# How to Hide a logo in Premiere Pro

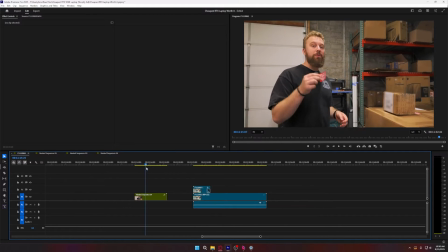So this is just a bootleg way to get the replace like a t-shirt design,
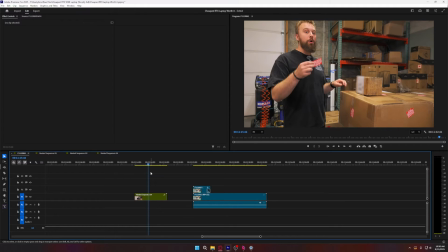but as long as it's on a product or something that's still, I wouldn't recommend this for any sort of like add an image.
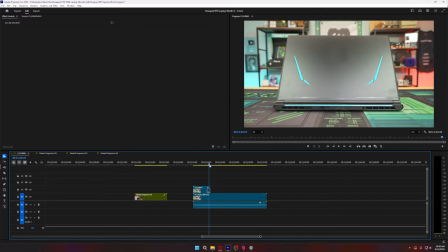It's only really for removal. If you wanted to add an image, I think it'd be really obvious that it's there.
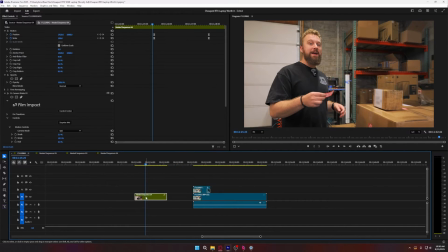The point of keeping this blur very obvious, the one in the front on the box,
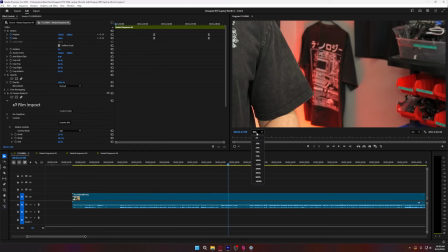is because on the box itself, if I have the blur,
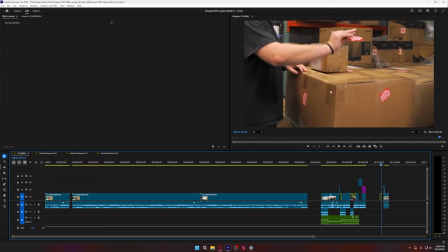then if it's obvious when his hand moves in front of it, it's not the most annoying, but it draws your eye.
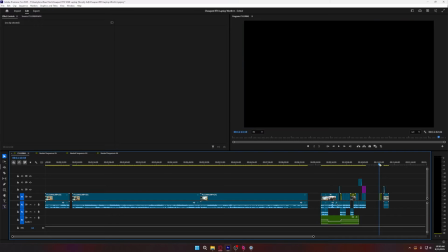I also added the zoom after doing all the box stuff,
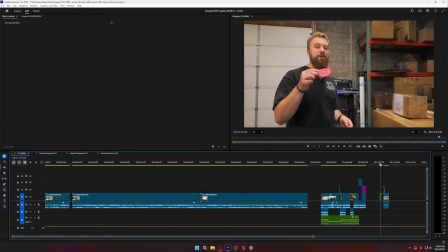so that would be even less noticeable because it just lasts long enough for us to follow the fragile sticker to the box.
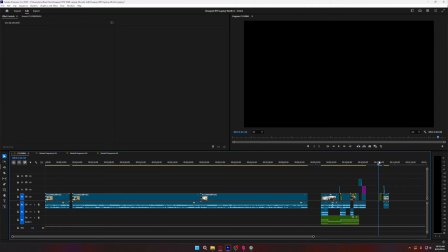And I always use this idea that if you really want something to be noticeable, If it's not going to be in frame, you have two options for blurring.
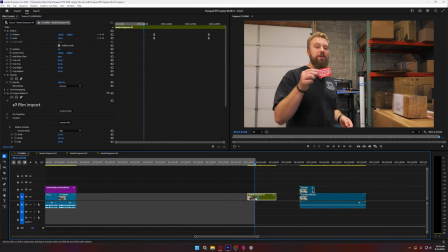One is this, and the other is the mosaic. So one is Gaussian blur, which is what I've used for all these.
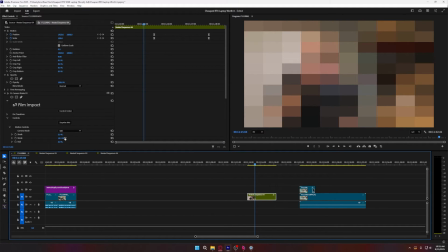The other is mosaic, but I don't use mosaic very often unless I want the audience to know I am purposely blurring something. Like, I think it's useful for when you're doing a video and you see someone's license plate or you see someone's face that doesn't want to be in the video. I think this is the most appropriate way to blur them.
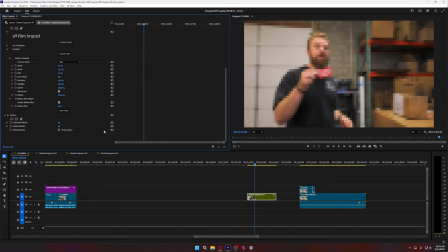One, because it's very good. Two, it also lets the audience know I didn't want you to see them. And I think that's kind of them to know. Like, it sets a good moral precedent where it's like, oh, these guys are polite.
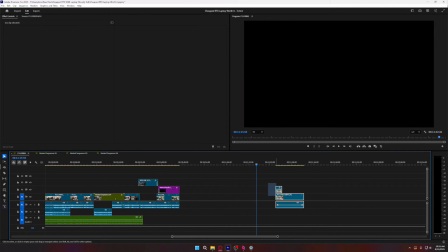They know if someone doesn't want to be filmed, they should remove them entirely from the video.
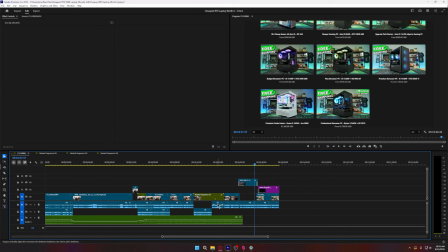Gaussian Blur does a great job, but I think it's like less obfuscating than Mosaic.
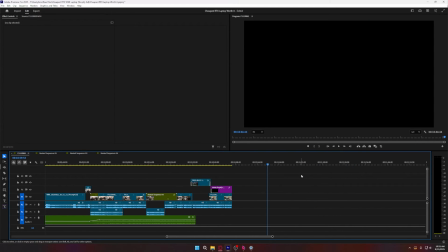So I think Mosaic's the better way to really show that you don't want this person to be seen and to be kind. If you do the other one, it still works. I just think it's difference of message you're sending.
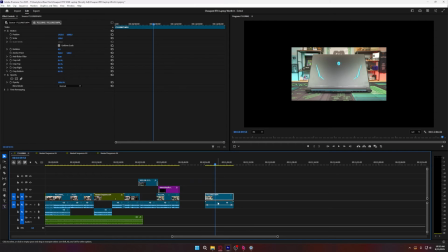I mean, it's the difference between having a shot like this, zooming in versus zooming out.
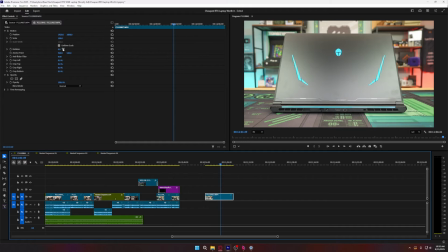I'm sure there's psychology behind how you look at it. Or if we wanted this shot to be like this,
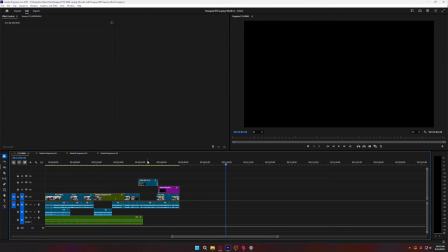there's small things that are just kind of inferred by the viewer by the nature of how you edit.
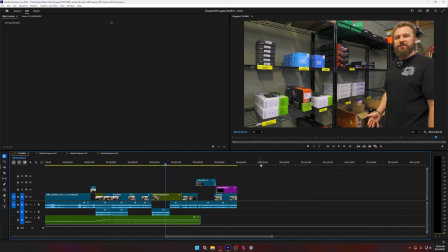And so if you're looking for a cheap, easy way to take something and remove,
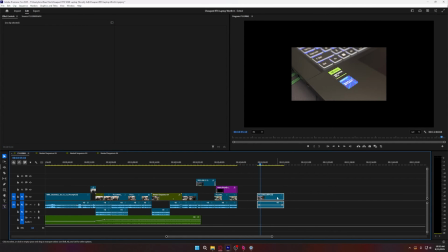different stuff, so you want to remove the logo from this and reveal it, you could scale it up, copy it over,
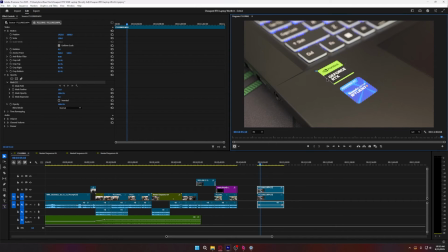just take a big ol' chunk next to it. So what I do is I take around where it's at, boom, boom, boom. Cool. We got that. We drag it over here. So now our mask is here, and we drag that mask whoop, to the right.
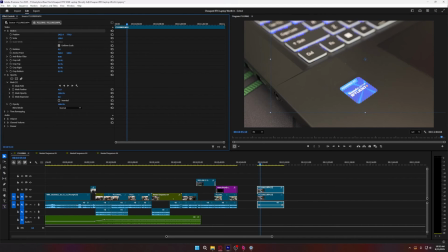And now we have a feather to add. If it ever gets too small, we just do expansion. And look at that. For the sake of doing this little reveal, we could color correct it a little bit if we wanted to. But for the sake of this reveal, I think it's pretty good.
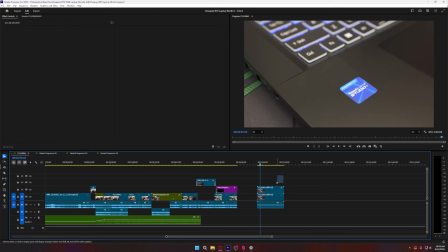You'd be able to take this and be like, it also has, and add a crossfade to it. Shorten it out. This thing also has boop, GTX or whatever on there. But you'd want to track this to match. Obviously, you need it to move up with it, which is not hard to do.
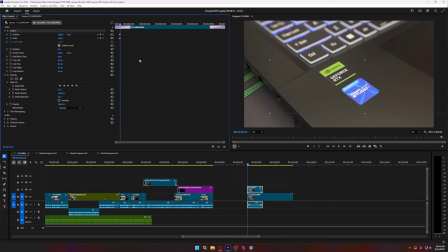You would just make a position keyframe, super simple position, and we remove this fade in. Set our keyframe here. Go right about to the end. Probably remove the blur for now, or the fade for now.
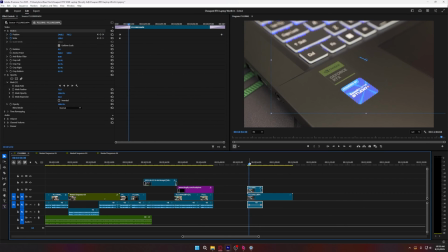Yeah, probably set it here and then add the fade. So now it'd be more like doo-doo-doo-doo-doo. Ah, you could do more to make that look nice,
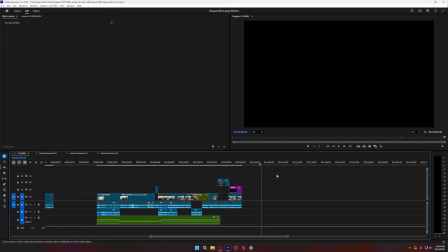but that's just I describe it as bootleg way to do the find and replace or the find and hide, especially if it's in the background. You can get away with that. So, you ever had a video where you've had a sponsor or something that you just don't want to be in there because it takes away,
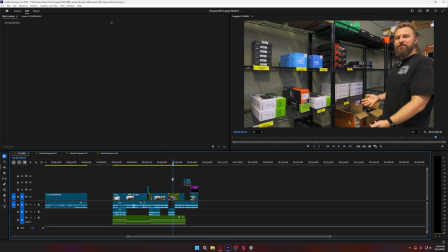draw their attention somewhere else via just how you have them,
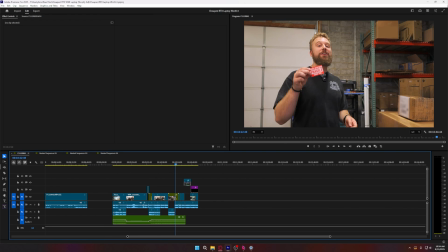looking up here and then draw their attention. The two places they're going to look are going to be at Matt, at the sticker, maybe at this box.